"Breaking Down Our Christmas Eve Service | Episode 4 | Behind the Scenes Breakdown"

So we've got some of these nice decorations, and again, it kind of adds to that feeling of a little bit of deviation and change for this service.
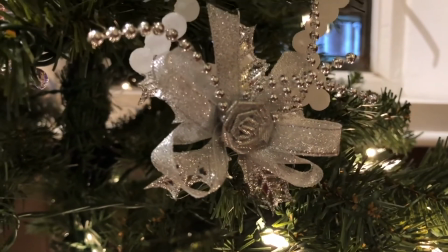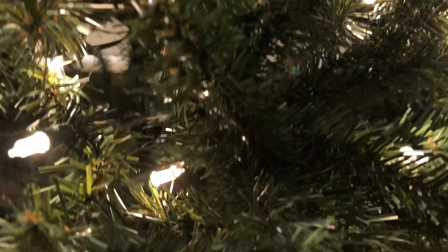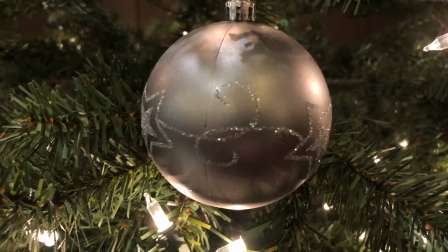Now, as we come to the conclusion of communion, we approach the lovely, lovely part of the service, which is the most magical part, in my opinion, which is Silent Night. And so I had a little bit of difficulty here, because to capture Silent Night effectively, it needed to be dark. So what I decided to do is record all of the service up until Silent Night as being during the day, and then as soon as Silent Night happens, try and switch over to being dark, as if it was a candlelight service. So once Lynn is done doing the dishes, you'll notice that I will transition over to a shot of the lights. And the reason I chose the lights is one, that is one of the things that really signals that Silent Night is about to happen, when they get shut off. And also, it's a little bit of a callback for anyone that remembers the Happy video I did years and years ago. That video actually opens with all the lights in the church coming on in unison to the beat of the music.
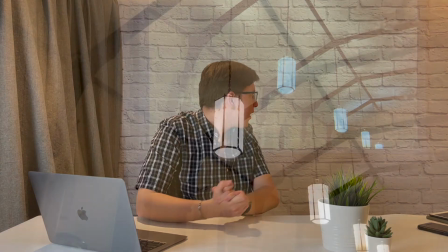1092s
So it's actually a little bit of a callback there. So here they turn off.
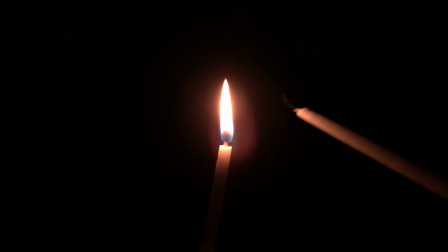1096s
And then I've got this lovely candle and an additional candle.
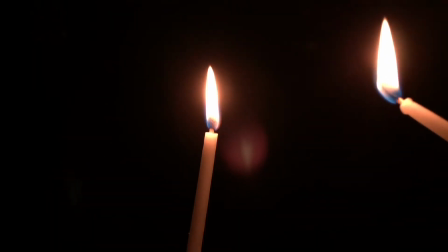1102s
And of course, this is for Silent Night, where we would traditionally have exchanged candles. And then we have this beautiful shot as the sound of Silent Night comes in. This was all filmed on a gimbal, and this was all filmed the night before we actually recorded the service. And so there was no real snow on the ground. It was alone, and
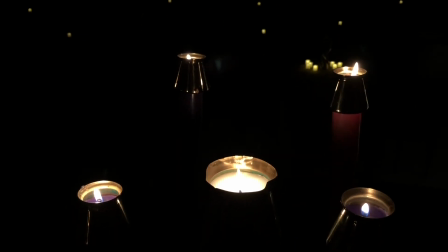1131s
we thought we were alone, but we strangely smelt this smell of cookies being baked, and it turned out Deacon Richard was producing some last-minute chocolate chip cookies made famous here at St. Mark's for the Christmas dinner, which was, of course, the next day, or the Christmas lunch, I should say. So out here in all the pews, after we pan away from the candle and the Advent wreath, you will notice that there are a lot of lights everywhere flickering. And all of these lights were battery-operated candles that would traditionally have been handed out during the 4 o'clock service, and indeed 6 o'clock service as it was scheduled this year, before it was cancelled, for families, because we don't traditionally light and pass the flame of the candles during
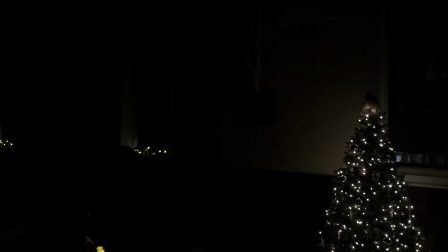1191s
during the family services. So that is what we did here, and you can see I kind of pan over to the Christmas tree
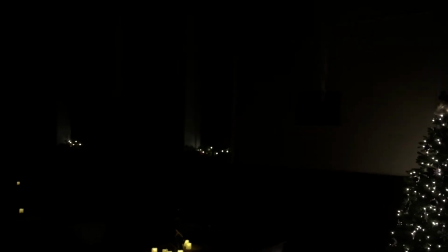1199s
and then slowly pan my way back around. I kind of like how there's a brief moment where you kind of lose sight of all of these as I go past the door, and it almost looks like a transition, but it is actually all one shot. And just as Silent Night wraps up, we come into this beautiful shot of our nativity scene, our niche, and it is just a beautiful scene to see
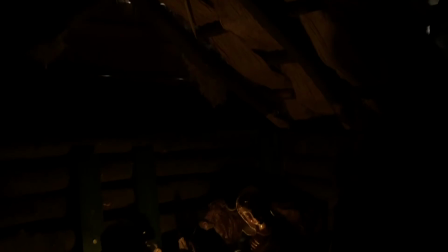1231s
the baby Jesus and Mary and Joseph and